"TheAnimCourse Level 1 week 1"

Hi everyone, it's Mr. Stewart here with your assignment video for the animation course Level 1, Week 1. Now this is the very first assignment video. Now your official assignment is to complete the tasks of your first assignment in the orientation videos that I sent out. Now those are going to be sending your email addresses, your student email address and your parent email address to Mrs. Stewart, Kayla at TheAnimCourse.com. Also, making sure that that is connected to a Google account so that we can then set up your Google Drive student folder. So that will be on your assignment list as well. Read over your syllabus and to pick and install your animation software. And those are the most important things that you'll need to do for week 1. Now, if you have done all of those things and you are anxious to get started and ready to go, then we do have an optional assignment for you as well. So here we go.
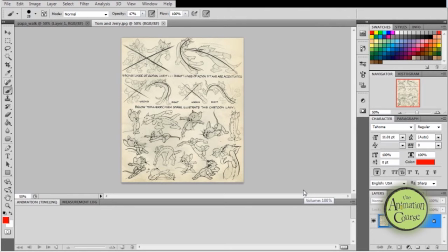(1:03)
Okay, now we will start with our animation projects next week. So the bouncing ball we will start next week, and we'll go through a little bit of how to work in pencil.
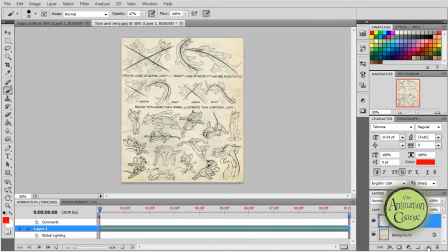(1:15)
But before we get there, I wanted to talk a little bit about some aspects of drawing, and this is where we'll do some drawing kind of all through the course to give you some important concepts that will work
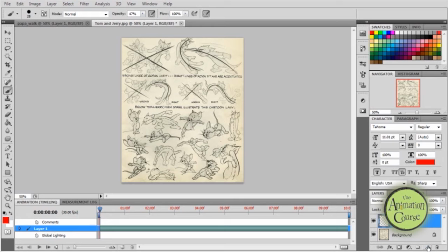(1:33)
over all forms of animation, but they're kind of easiest to express in drawing. So we'll go through,
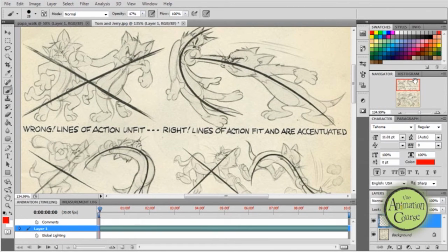(1:41)
and I'm going to go through this first concept of you can see these lines that are drawn in over these characters, and that's something called a line of action. And the line of action,
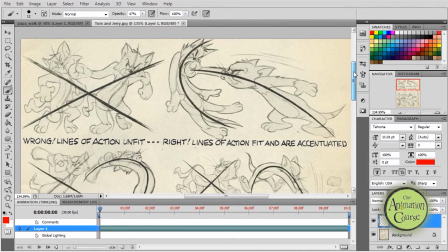(1:57)
it's really important for an animator to be able to give a clear indication of what he's trying to communicate, he or she is trying to communicate, and as quickly as possible. So you want as clear a pose or as clear a drawing as possible,
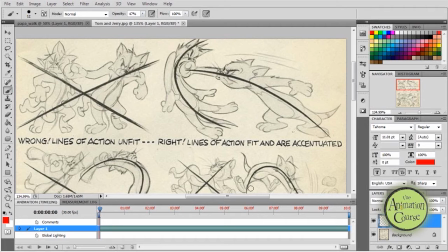(2:16)
because film is going to move at 24 frames a second. So that's a lot of images that are going to be flashed in front of the audience, and you want to make sure that each image is as clear as it can be.
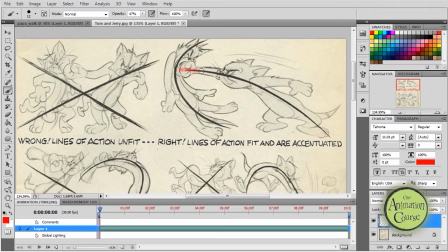(2:31)
So you can see how it moves, the line of action moves from the tip of the character, the fist, all the way to the toe, as opposed to over here, where you can see it's a little different and it's more complex.
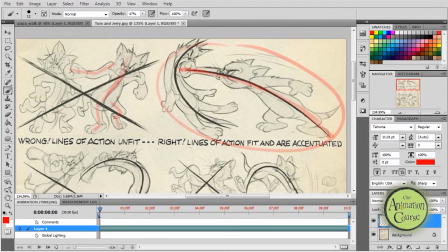(2:50)
And this over here is going to be much easier to read and much more impactful
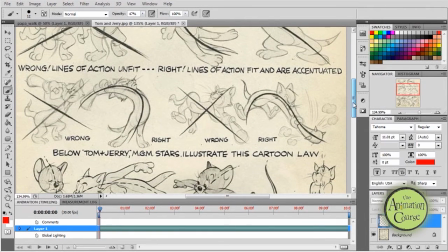(2:58)
to the audience.
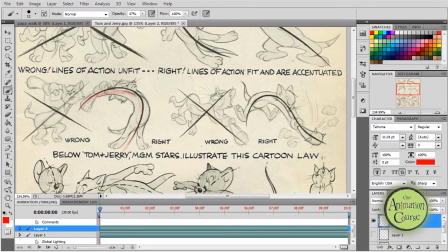(3:01)
So if you look here, you can see the same thing. And if you kind of take your eye from the left to the right, you get a sense of the impact that can happen through animation.
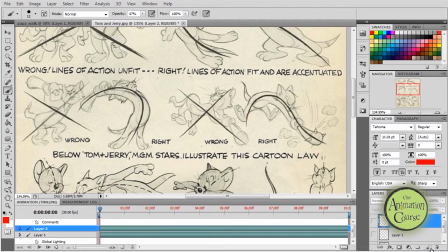(3:20)
Now, if you do the same thing with this drawing here to this drawing here, you can see that the impact is not nearly as strong.
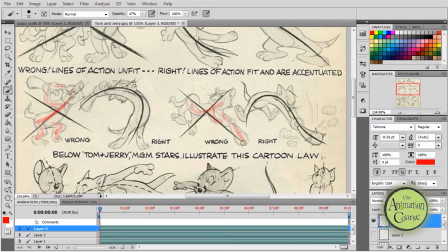(3:37)
And so that's one of the things that we're going to go over, is trying to really give you we're going to do some exercises to try and give you a good plan on how to start to practice that line of action.
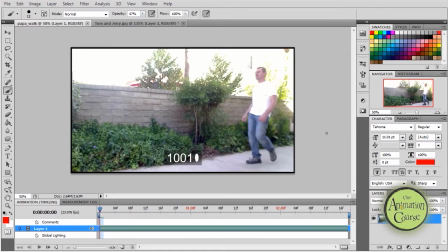(3:56)
So what we're going to do is I want you to get this a little bit bigger.